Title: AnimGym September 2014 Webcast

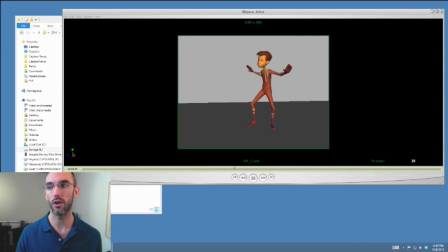Making choices that are going to engage and are different. And if that's how you're going about these things, then it kind of means that you're never going to even find yourself in a situation like this.
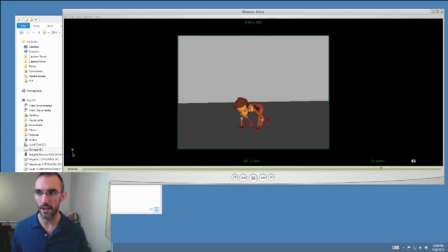The timing will dictate the posing. I've kind of poo-pooed on posing lately, and I don't want my new method, my new workflow, to give you guys the
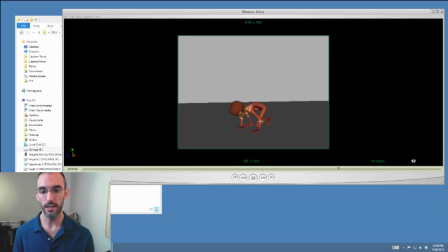impression that what I'm doing is taking one facet of animation, which is timing, completely over another. But basically the long and the short of it is
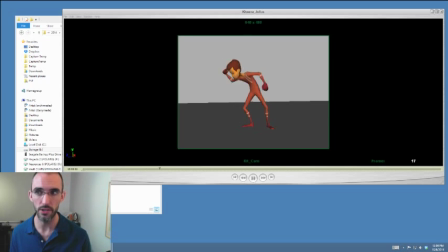aspect of the animation that I think is really going to engage audiences with, which is the timing, is going to make it so that, like, for instance, you know, as he anticipates up, you know, maybe you want this one to be a lot quicker because it's a reaction, right? It's not a thought of, you know, anticipation is thought, as
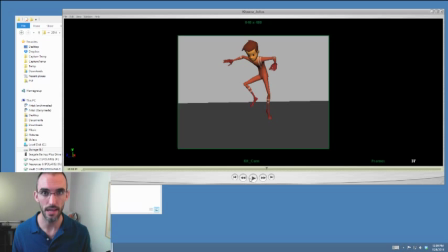known and repeated by Disney animators, and I think made famous by Eric Goldberg. But anticipation is thought, right? So you're going to anticipate, you know, big for an action that you're really planning on doing,
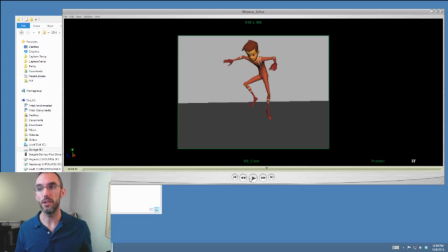you know, jumping up onto a ledge or whatever. But you're not going to really anticipate very large for, like, seeing an object, right? What? It's kind of a lot more pressing and a lot more surprising than that in that moment. All right, so that's maybe where you can change that timing a little bit, make it a lot quicker.
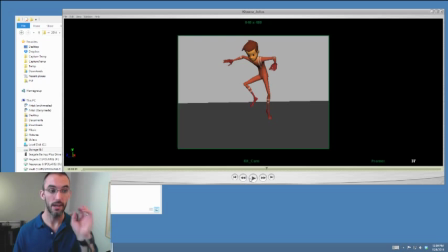And if it's a lot quicker, you might not have the time to get all the way up to that very, you know, kind of like up there pose. I mean, he even leaves the ground, or does he leave the ground? Yeah, he even jumps into the air.
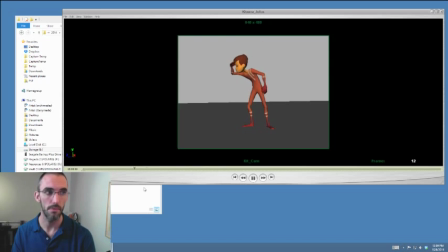All right, so you might not get that. You might not get that back. Okay. And then I want to point out that the physics of this, he jumps into the air, and
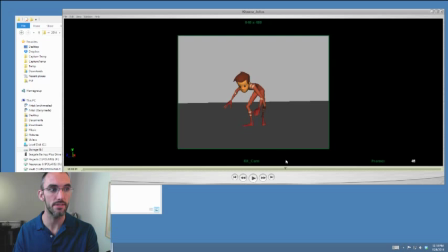the spacing is not quite where it needs to be for a bouncing ball. He returns back down. There's not enough of a plateau, a slow in to that top of his jump.
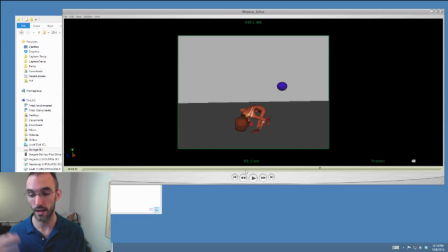Okay, so you kind of broke physics. Everything falls at the exact same speed, and humans can pick up on it very easily when it's like too fast or too even or something like that.
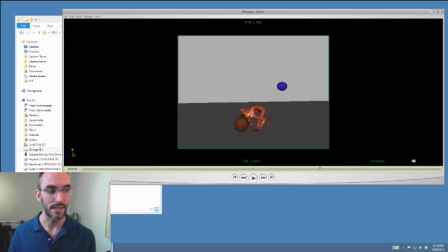Okay, so yeah, so I would make this a little bit more a plateaued arc on that jump in there. Nice silhouette, good posing. I mean, after all, you know, we still do need to have like those
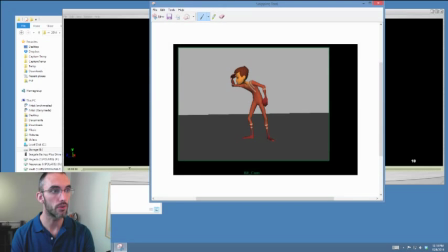you know, those skills very sharpened as animators. You could probably come just a little bit lower with that elbow. Custom pen. There we go. Could probably come a little bit lower with that elbow.
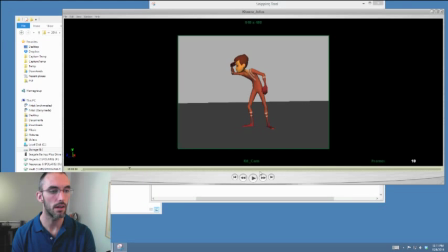Maybe just get it out of the way of his chin a little bit. Could help just a tad. Nice reversal. Watch out for his spine straightening too much in air. Before there's something that he can push off of, because, like, you know, this is his body is in air,
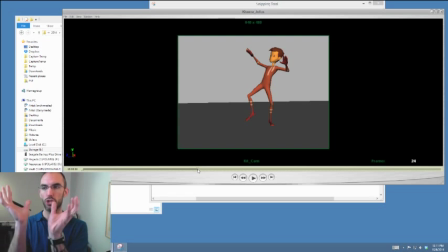and there's really not like a pose change would actually come from like both angles. You know what I mean? So like if you bend your back, it would actually be your hips and your shoulders sort of like coming together, because your hips aren't planted and you can't move just your back, if that makes any sense.
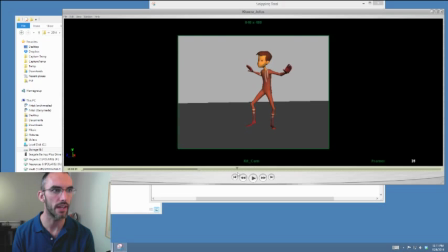A little bit of a hitch in here, like a full body, almost like activation on this key. Yeah, I mean, could use some polish, but the main thing is that the timing needs to be inventive and interesting and never even.